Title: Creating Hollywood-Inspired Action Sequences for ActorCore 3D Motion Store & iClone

I was often amazed at how tools could be used in combination with each other.
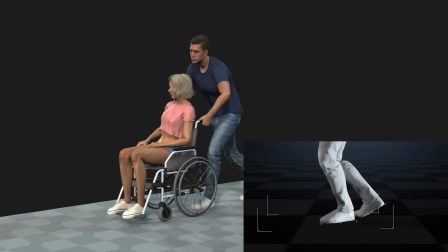[4:39]
In this clip, we had ground leveling in the feet, reach targets keeping hands in place,
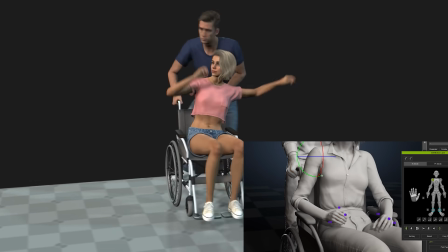[4:45]
and animation layers to correct the elbows and constraint relationships between the woman and her wheelchair. iClone won't do everything MotionBuilder does,
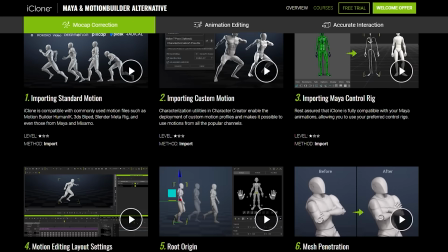[4:53]
but it does almost everything people are using MotionBuilder to do, with a fast workflow and an even faster learning curve.
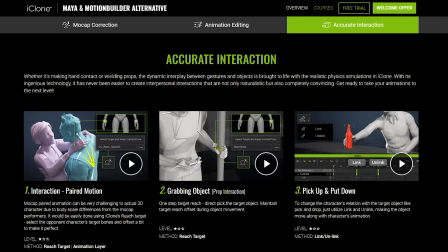[4:59]
There are so many great tutorials on the Reallusion website that break down how to turn really rough data into smooth, focused storytelling. So back to our clips. Once the editing was done, we started to build out our demo, which was also a test drive for these clips.
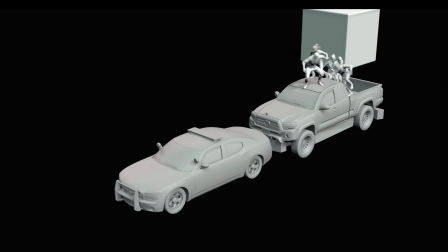[5:13]
I like to start with the foreground. Stories are told across many shots.
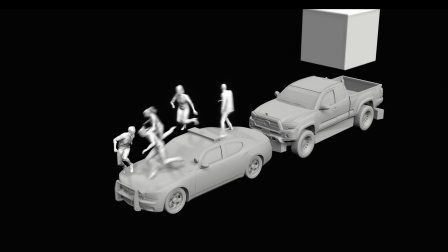[5:18]
In this example, the idea of the shot is that people are so scared they're running over cars. A
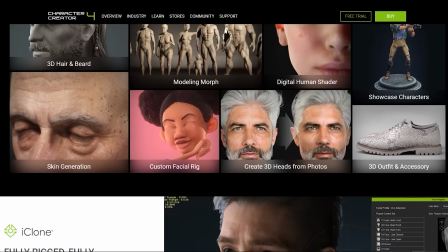[5:24]
hero character like Kevin or someone you made in Character Creator will work great here in the foreground.
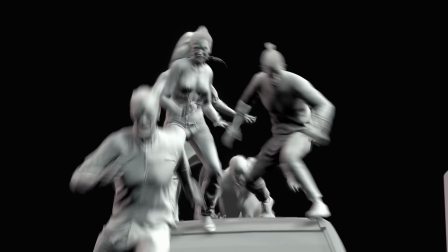[5:29]
Once you have the camera and the actors the way you want them, this could be the whole shot.
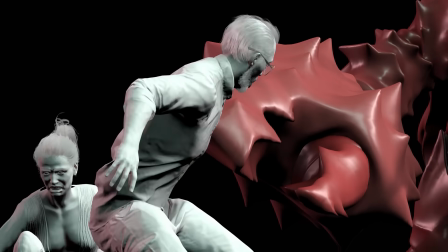[5:34]
You want to fill out the frame with other actions to support the idea that everyone is in danger.
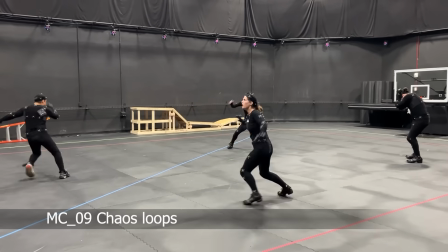[5:39]
For this, we have the chaos loops. They're people moving chaotically. They don't really go anywhere or do anything except panic.
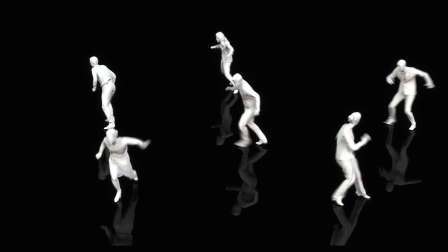[5:47]
Though if you stay on them too long, it can start to loop weird.
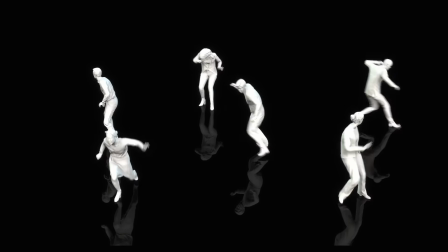[5:50]
They're meant to be revealed in bits and pieces and break the edges of the scenes. iClone has some other tools that can add even more production value to your scenes.
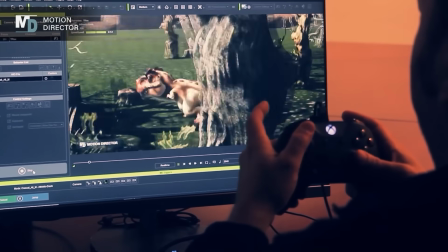[5:59]
Check out Motion Director. You can record a walk while plotting the character's direction with a game controller.
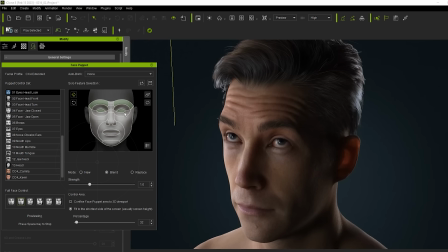[6:05]
And puppeteering. You can use your mouse as an input device to control facial expressions, hand gestures, and more.
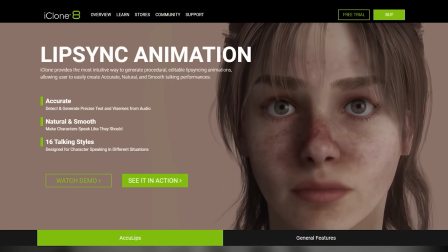[6:11]
I also love AccuLips. It creates lip sync this good from just an audio clip.
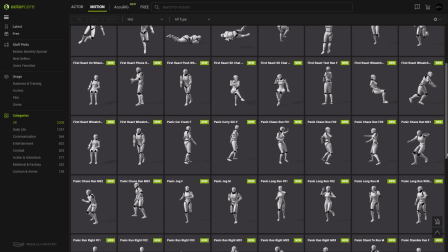[6:16]
In all, we created 60 clips that can add cinematic scope to your projects, and not just iClone projects.
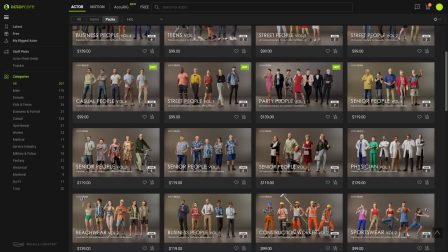[6:23]
The motion packs and ActorCore characters are ready for use in Maya, Max, Blender, Unity, and Unreal.
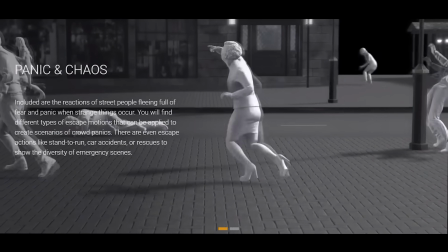[6:29]
We hope you have as much fun working with these motion clips as we had making them.
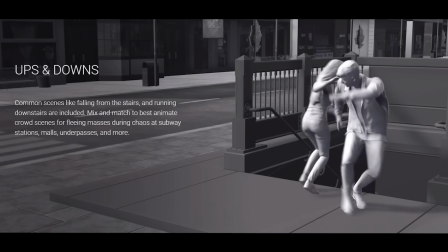[6:35]
And remember, this is your movie. Create something amazing.